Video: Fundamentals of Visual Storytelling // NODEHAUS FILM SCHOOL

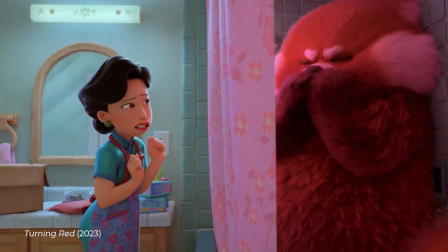[4:04]
Do that enough over the course of a film and you've told a story about how two characters overcome obstacles to get close to each other,
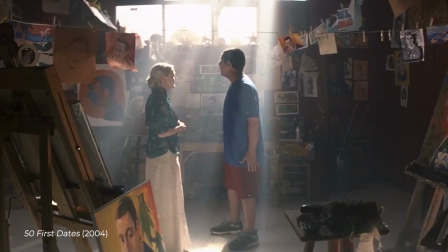[4:09]
or how the obstacles overwhelm them and separate them forever. Every great romantic film you've ever seen does this, but even serious or violent films do this.
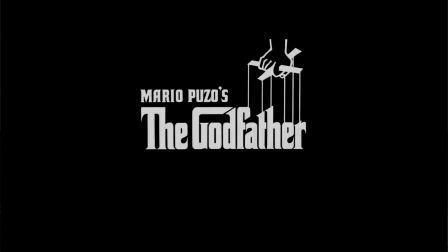[4:18]
In The Godfather, you can see this illustrate Michael's relationship with everyone around him.
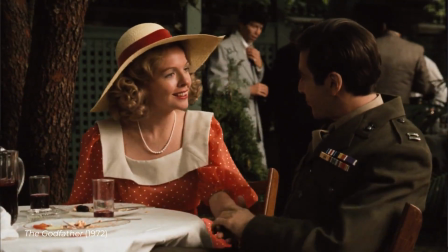[4:22]
Notice how he starts close with his girlfriend Kay with the promise of staying out of his family's affairs. But he
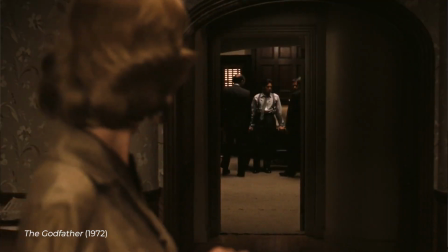[4:28]
ends up ultimately separated emotionally from her when he becomes the family Don in those famous last shots. But even within a single scene, proximity tells story.
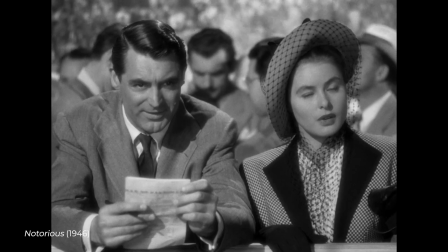[4:37]
In Alfred Hitchcock's Notorious, Cary Grant and Ingmar Bergman are agents infiltrating an organization of Nazis, but they fall in love before they can get an important assignment.
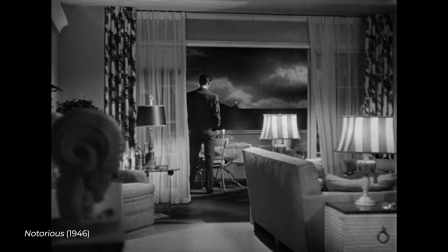[4:45]
Ingmar must seduce one of the Nazis. In the scene where Cary Grant has to deliver the mission to Ingmar, their budding romance is broken apart,
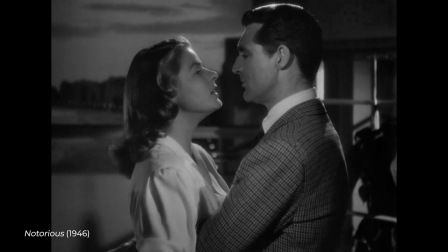[4:53]
and we can see that through primarily proximity. If you turn off the sound and just watch the scene,
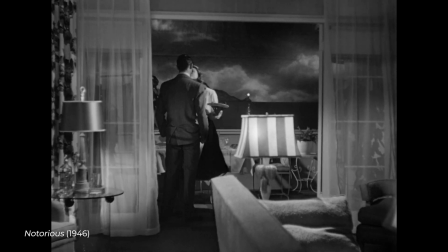[4:57]
you can tell there's something wrong and they have to split apart. It's not a direct line though. They don't start together and end up separated exactly.
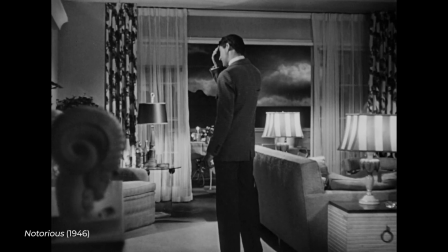[5:04]
Cary Grant enters the scene alone with the weight of the assignment on his mind. Then Ingmar enters and holds him, but something's wrong.
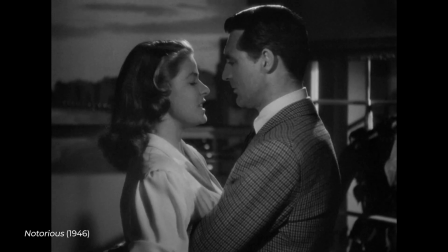[5:10]
As he tries to be stoic in delivering her assignment, they wrestle with each other emotionally until things break.
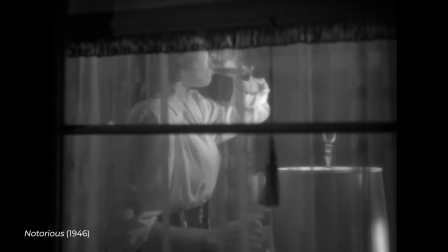[5:15]
They get further apart until they're in separate shots entirely. And by the end of the scene, they're on opposite sides of the room. Now to bonk you over the head with this, take a look at this Vimeo staff pick short film, Still.
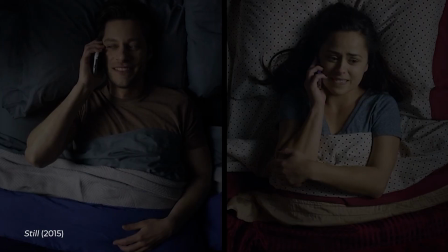[5:26]
In the beginning, these two lovers are talking to each other over the phone, but they're visually presented on screen next to each other.
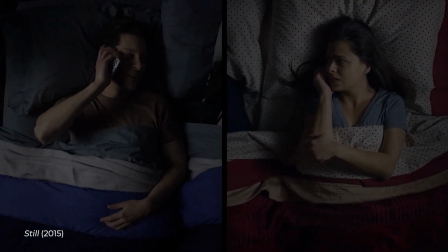[5:31]
But at the end of the film, it's revealed that they're in bed with their official significant others who are asleep, placing the two original characters on the opposite sides of the frame.
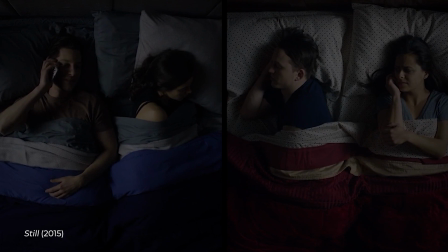[5:39]
The story here, the two lovers were close, but reality forces a wedge between them. In the end, the relationship is overcome by the obstacles. You don't even have to listen to the film. You could just leave it on mute for the whole 2 minutes. The visual storytelling is that integral and that clear. It's the power of proximity. So, do you get it now? Size and proximity, size and proximity. Power and connection, power and connection. That's the foundation of visual storytelling. Now, let's break into the second dimension, the subject's relationship to us, the audience. The tools are similar, size and proximity, so let's tackle the first one, size.
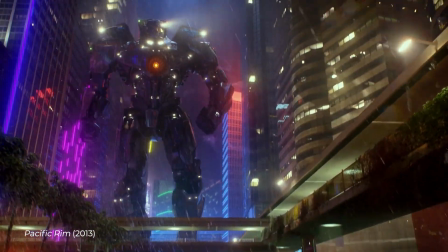[6:17]
If the character looks big to us, they'll look powerful to us. If they look small to us, they will look weak to us.
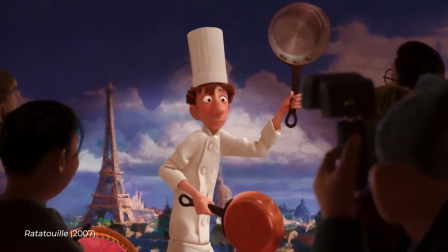[6:23]
So, how do we establish if a character looks big or small to us? Well, it's mainly about camera placement.
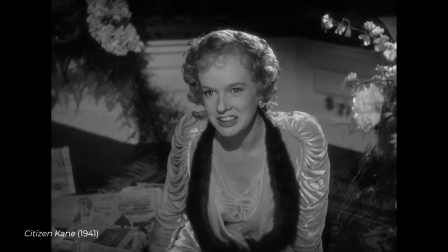[6:28]
If the camera's high up and we're looking down at our character, they're gonna look small and powerless to us.
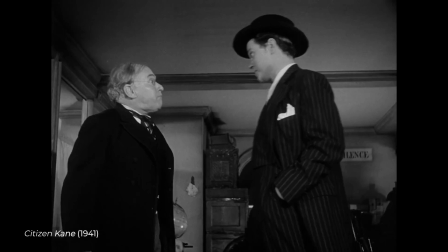[6:32]
If the camera's low and we're looking up at our character, they're going to look big and powerful.
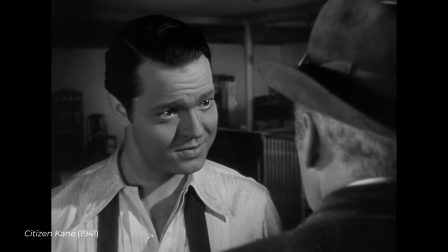[6:37]
And if we're at eye level, we feel comfortable and on equal footing with our character, like we are right now.
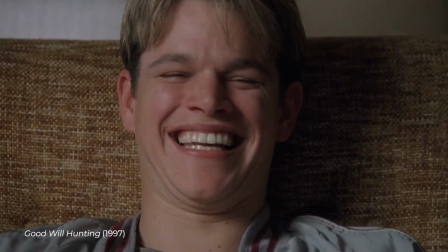[6:42]
Now, most filmmakers don't actually like to be just right in that middle ground, so at the very least, they will be slightly above or below eye level with the characters. And it's for that reason that the famous Western filmmaker John Ford said, as famously remembered by Steven Spielberg, "When the horizon is at the bottom, it's interesting.
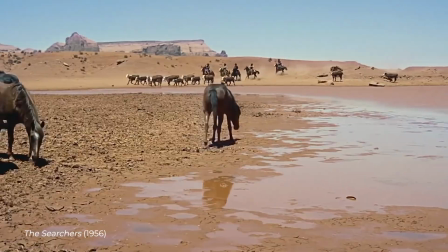[6:58]
When the horizon is at the top, it's interesting. When the horizon is in the middle, it's boring as shit.
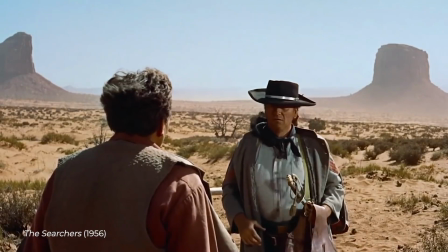[7:04]
When you're able to appreciate why it's at the bottom and why it's at the top, you might make a pretty good picture maker. Now get the fuck out of here." What John Ford is talking about here is the power of camera angle in terms of making our characters feel powerful or weak.
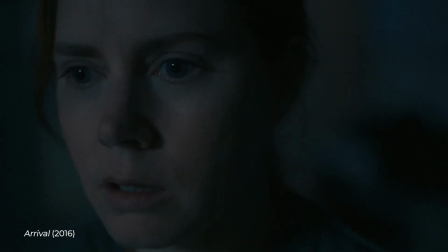[7:17]
Now, moving into proximity. If we are looking closely at our character, we will feel more emotionally connected to them.
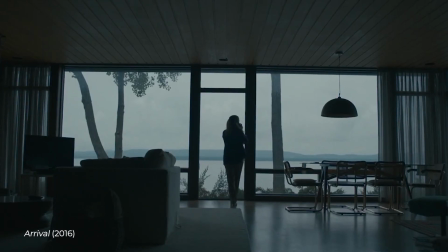[7:23]
If we can only see our character from afar, we will feel emotionally detached from them. This is really about learning how to use close-ups effectively, when to use them, and how to use them. On the question of when to use close-ups, what I found is that a lot of novice filmmakers, myself included, neglected to give us enough close-ups, which means we, the audience, don't get enough chances to connect with the characters along their emotional arc.
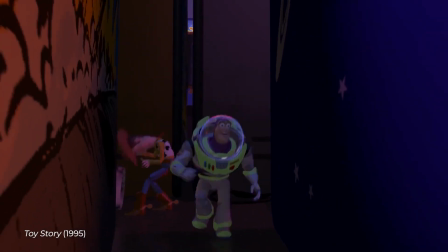[7:46]
Let's take this scene from Toy Story. Close-up, we're connecting with Buzz so that the audience can understand his amazement.
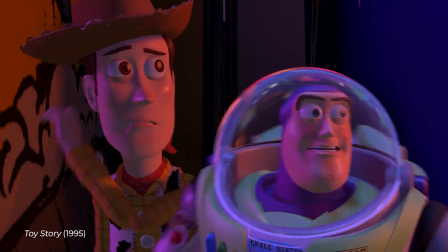[7:51]
Then we cut to his POV, what he sees. Then we cut back to his and Woody's close-ups so we can reconnect with them and see their different reactions.
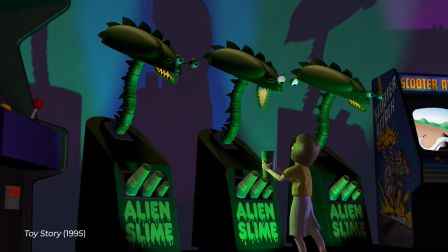[7:58]
Then we see a series of POV shots to see the different little games in the Pizza Planet. Then we go back to another close-up.
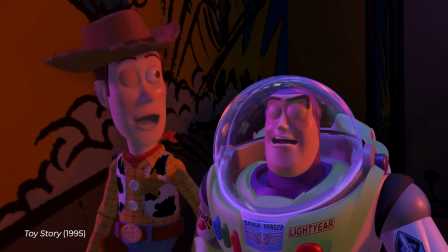[8:04]
Again, we're getting another chance to look into their faces, see what their emotions are, see how they're reacting to the new information.
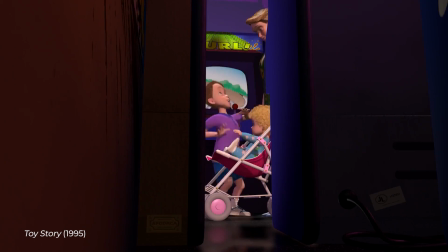[8:10]
Boom, POV again, we see and hear Andy.
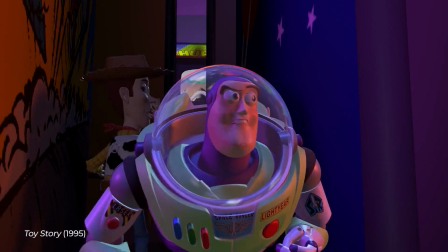[8:13]
Close-up, we see Woody's reaction to hearing Andy. And then we get another close-up to see Buzz's face to know that he has a totally different priority in this scene. Now yes, I'm using the term close-up pretty liberally here. Most of these shots would be considered more of a medium shot or a bust shot. But what I'm getting at is that there is this pacing or pentameter where we get to see our characters' faces and their reactions basically between every other shot.
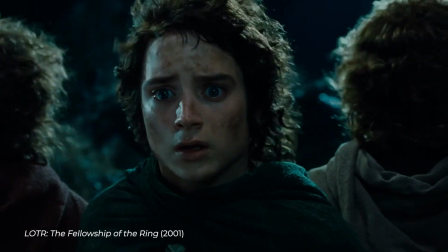[8:34]
It's like POV, reaction close-up, POV, reaction close-up, over and over and over again throughout the entire film.
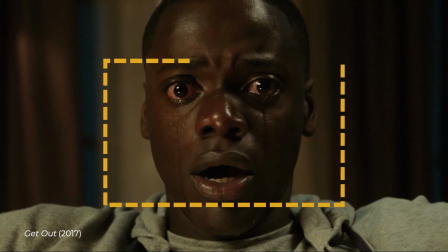[8:41]
Now, on the question of how to use close-ups, we want to focus on what John Hess over at Filmmaker IQ calls the emotive rectangle. If you look at the human head, the top half of it doesn't really have any emotional power. It's either forehead or hair. It's the bottom half of the head, where we have the mouth, the eyes, the nostrils.
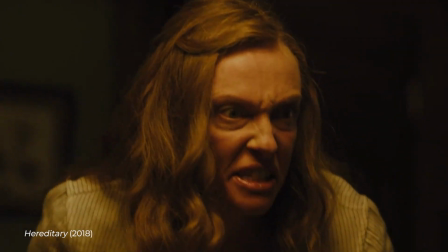[8:58]
Those things can actually tell us emotion, whether that's flared nostrils because you're angry, or your eyes are pleading with guilt, or your mouth is curled in a snarl. See, this is what gives the audience an ability to understand what the character's thinking, what they're feeling. Now, the most important part of this is probably the eyes. I mean, imagine if we got a lot of close-ups of people's mouths, of their ears, of their hands, but we never got a close-up of their eyes.
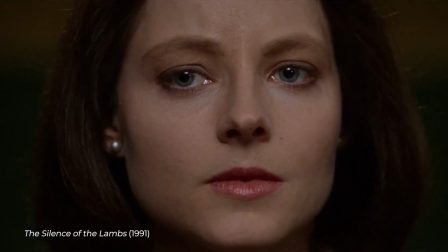[9:19]
We'd never be able to really connect with our characters. It's so important that in a lot of close-ups, we can actually cut off the top of their head.
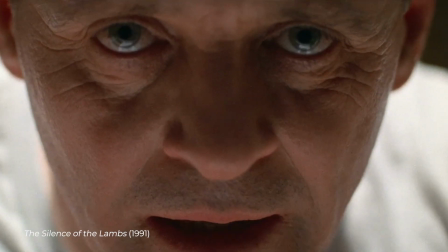[9:24]
We don't need to see their forehead or hair. We need to see, again, that emotive rectangle, the eyes, and any features on their face that are telling story. All right, so let's put this all together. Telling story through both dimensions, subject relationship to the world and subject relationship to us, the audience.
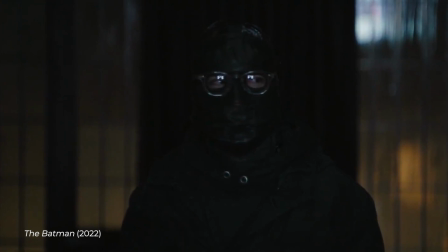[9:39]
If we frame someone in the center, they become incredibly powerful because they dominate the frame. It's like being center stage.
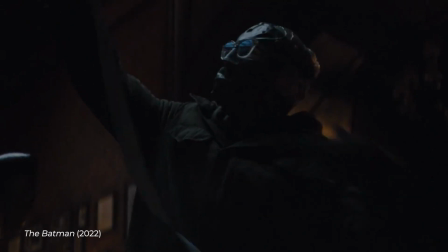[9:45]
A low angle shot from below the character in the center of the frame is literally the most powerful we can make them look. This shot from Tar is probably the most accentuated version of this. Look at how powerful she looks.
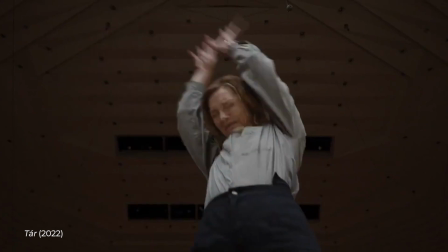[9:56]
We're looking up at her, she's towering over us, and she's in center frame. The world is about her.
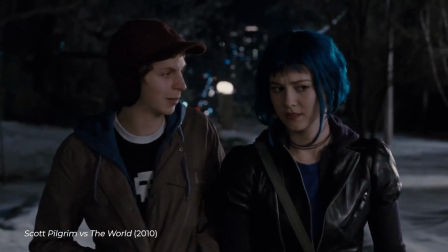[10:00]
Now, if we frame our character at eye level, and we place them more comfortably in our frame, like on the third lines or the golden ratio lines, they balance with the context of the world around them,
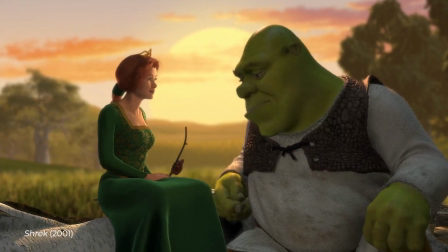[10:08]
and so they look comfortable, evenly powered. Like us, right here. In this shot in Shrek, the two characters, Fiona and Shrek, are sitting on the third lines.
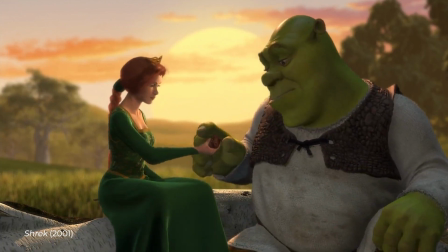[10:15]
They're comfortably balanced, we're at eye level. We feel comfortable here because they feel comfortable with each other.
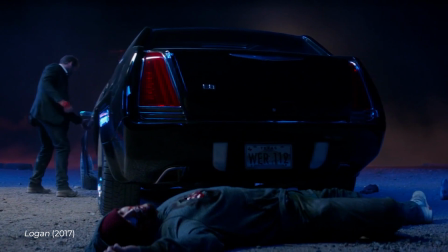[10:20]
Now, what if we compress the subject, make them look small, shove them into the corner of a frame, and have all the context of the world around them in this picture here?
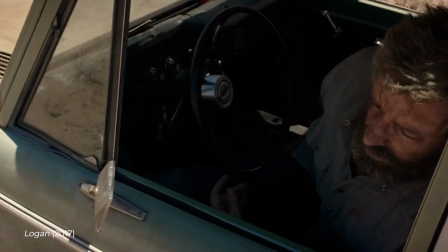[10:29]
They will look uncomfortable and under pressure. Add a high angle to that, and now they've become the most powerless they could possibly be framed.
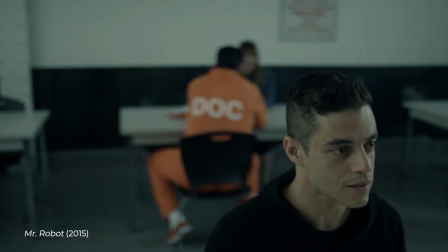[10:35]
This shot from Mr. Robot is great because we're making Rami Malek look neurotic, worried, powerless. So, to wrap it up, storytelling is drama. Drama is conflict. We, as visual storytellers, depict conflict through size and proximity.
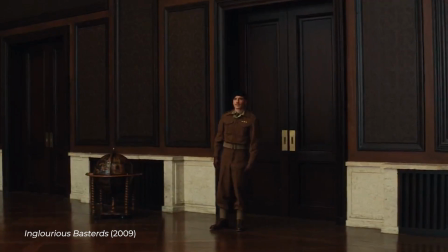[10:52]
On the first dimension, we depict the subject's relationship to the world around them, the characters around them, the objects around them, through size and proximity.
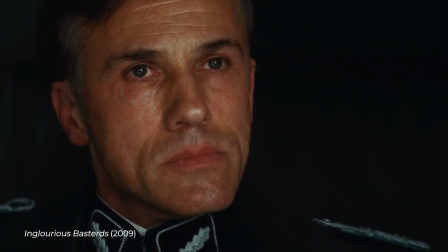[10:59]
In dimension 2, we also use size and proximity, but through their analogs of camera angle and the close-up, to tell the subject's relationship to us, the audience. The last thing I'll add to our visual storytelling lesson is understanding shapes. This stuff doesn't really cleanly fit into the whole size and proximity discussion, so it's not really something I can really include earlier in the discussion, but it's super important to understand how shape plays into our visual storytelling. I think the best example of how to use shapes comes in the form of how we present our characters.
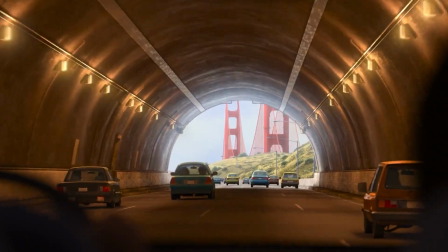[11:26]
The main three shapes we have are circles, triangles, and rectangles. In animation, the cast of emotions in Inside Out is perfect for this discussion.
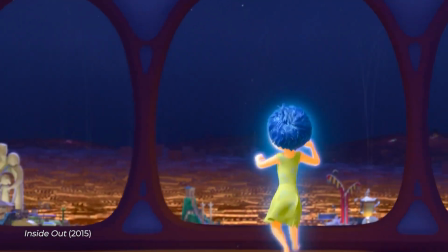[11:35]
Joy is energetic and excited, so her arms and legs spike out in triangular shapes,
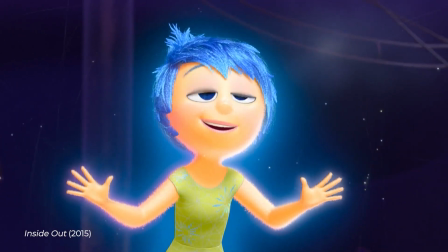[11:39]
especially when she jumps, while her head and eyes are round, giving her a sense of approachability and softness.
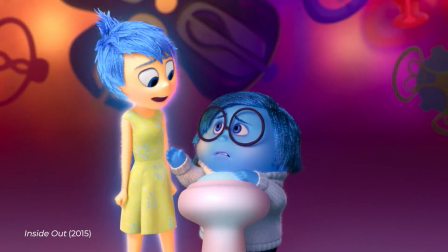[11:44]
Sadness is totally non-threatening, very approachable, and so she's very round, including her glasses.
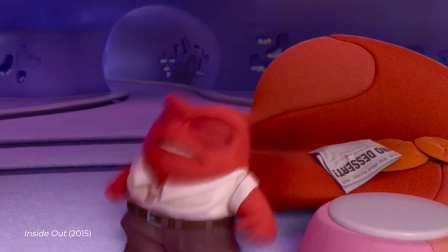[11:49]
Anger is much more strong, very self-confident, a little rough around the edges even.
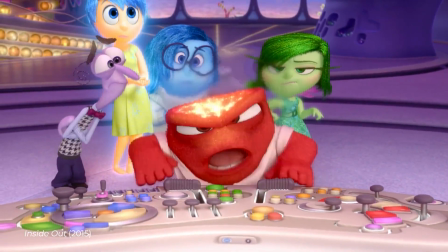[11:55]
So they present him as a very rectangular character, and he's very thick. He's got very thick fingers, unlike Joy, who's got very slender fingers.
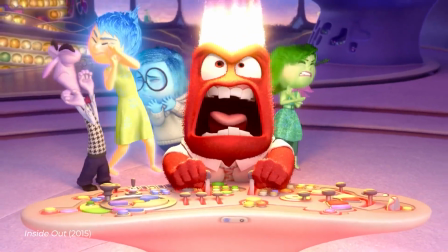[12:02]
This makes him seem very strong, maybe a little thick-skinned even. Shape immediately broadcasts these characteristics to us before they even open their mouths as characters, so they are incredibly important for us to understand as storytellers. Now, this doesn't just apply to animation. Think about how we use shapes to portray different live-action characters.
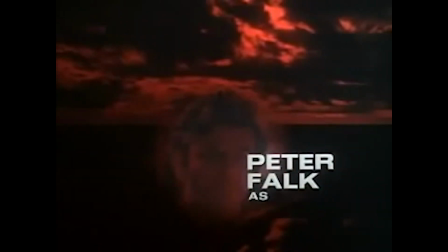[12:19]
Take, for instance, the detective character Columbo, played by Peter Falk.